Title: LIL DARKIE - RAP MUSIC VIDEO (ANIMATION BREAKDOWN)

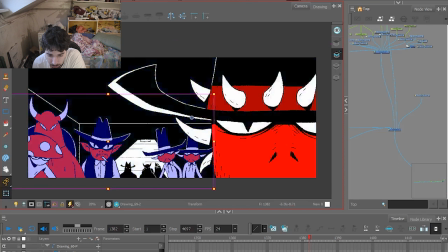Yeah, basically here they're on separate layers, so I can move them separately to create that depth effect.
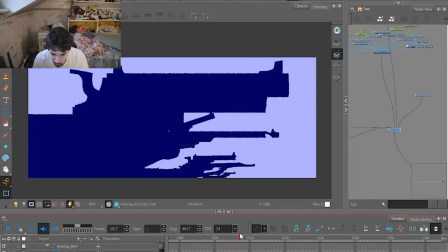And over here you can see, so each one of them is a looped animation,
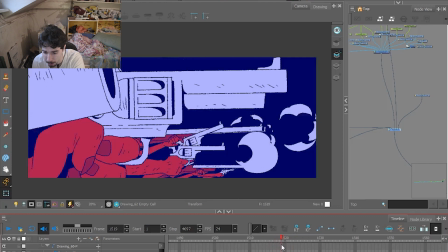and the barrel shots, the white flashes, they're also looped animations.
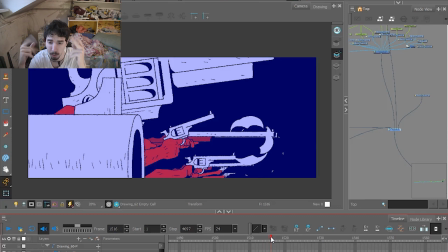So I made I think here there are about 2 or 3 different explosions, and I just scale them down, push them back, push them front, and yeah, just basically doing this frame here, frame here, frame here, frame here, frame down, frame here, frame here, frame here, frame here, frame down, and just mix it up so it's not together with everything.
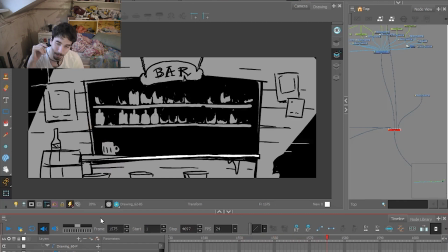I liked when the music intersects with the animation. So here the Darkie's hat, exactly when it says "Ama ha," it comes down.
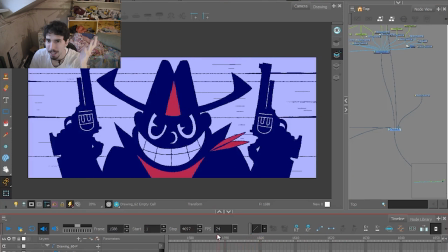Yeah, here it's fun. To make it more smooth, transitions are really important. How we go from one shot to another shot. So they're cinematic. Cinematography, not tricks, rules that you need to follow. So if one person is talking from here, he has to say on the left side of on the screen. It's mirrored, so I'm not sure. And if the other guy is talking, he has to stay on the right side of the screen. So if they turn on the opposite direction, the viewer gets confused.
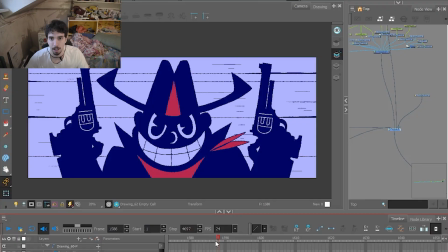So if I'm here, I basically made this.
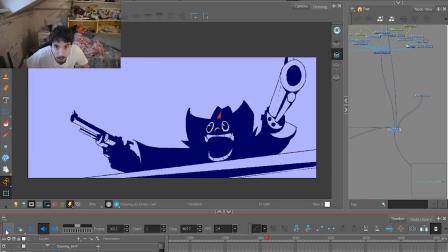Darkie is going up, and on the next shot, he's also getting up, but he's on the opposite side of the screen. So both times he's looking at the camera, but we have the idea that he probably turned around in between the movement.
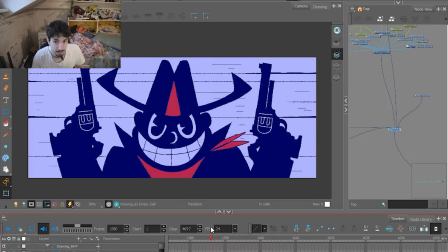So yeah, it doesn't make sense because he's with his back towards the bar. Actually, we don't know that because he jumped behind. He may be on the side with the bottles behind him. So yeah, just follow your screen logic. Yeah, so going into Sakuga. If you guys know what Sakuga is, I'm a big fan.
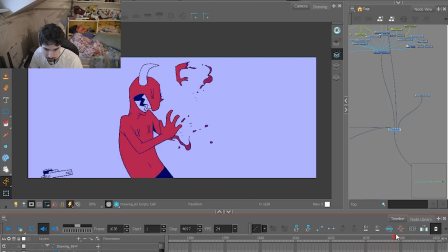It's in Japanese animations.
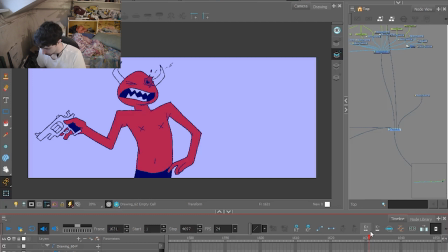It's basically when animators want to go wild, want to go mental. You basically just draw the shit out of your animations.
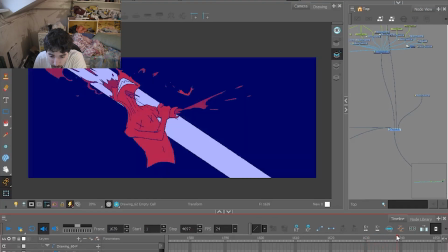So here it's there's no need for making in-betweens. The thing here is just if I disable it, you can see.
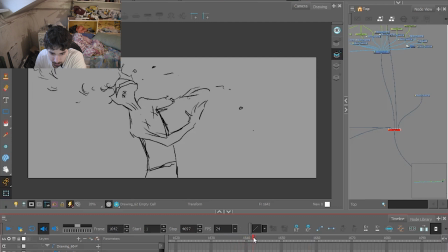Yeah, well, basically just I have this drawing, I have this drawing, I have this drawing, I have this drawing, and I just follow the movement. I try to not make, if he's shot like this, it doesn't make sense for him to be here the next shot. If he's being shot from back, he may, but if he's being shot from the front like Darkie is hitting, one shot is here. If his arm is shot, the arm is going to go up, and this arm is going to go back, and it's breaking over here, so it's going to start to rolling back like I did over here.
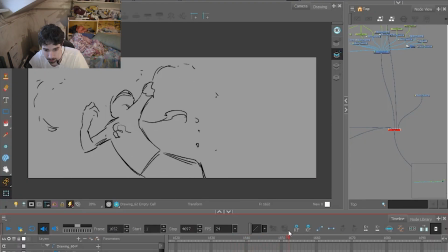So pa pa pa pa, and the arm is going back. And at the end, I just make it each frame goes closer to the next and closer to the next and closer to the next. That makes it more slower, so it's easier to go from this shot to the next shot, because if it's just and
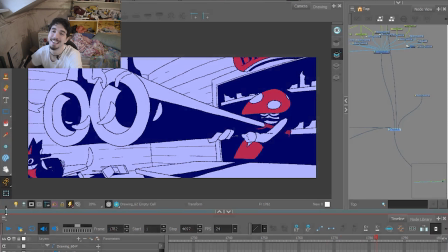it's too chaotic. Okay, I read a lot of the comments on the rap music video, and thanks to all of you guys. You really liked it. Me and Darkie really appreciate it.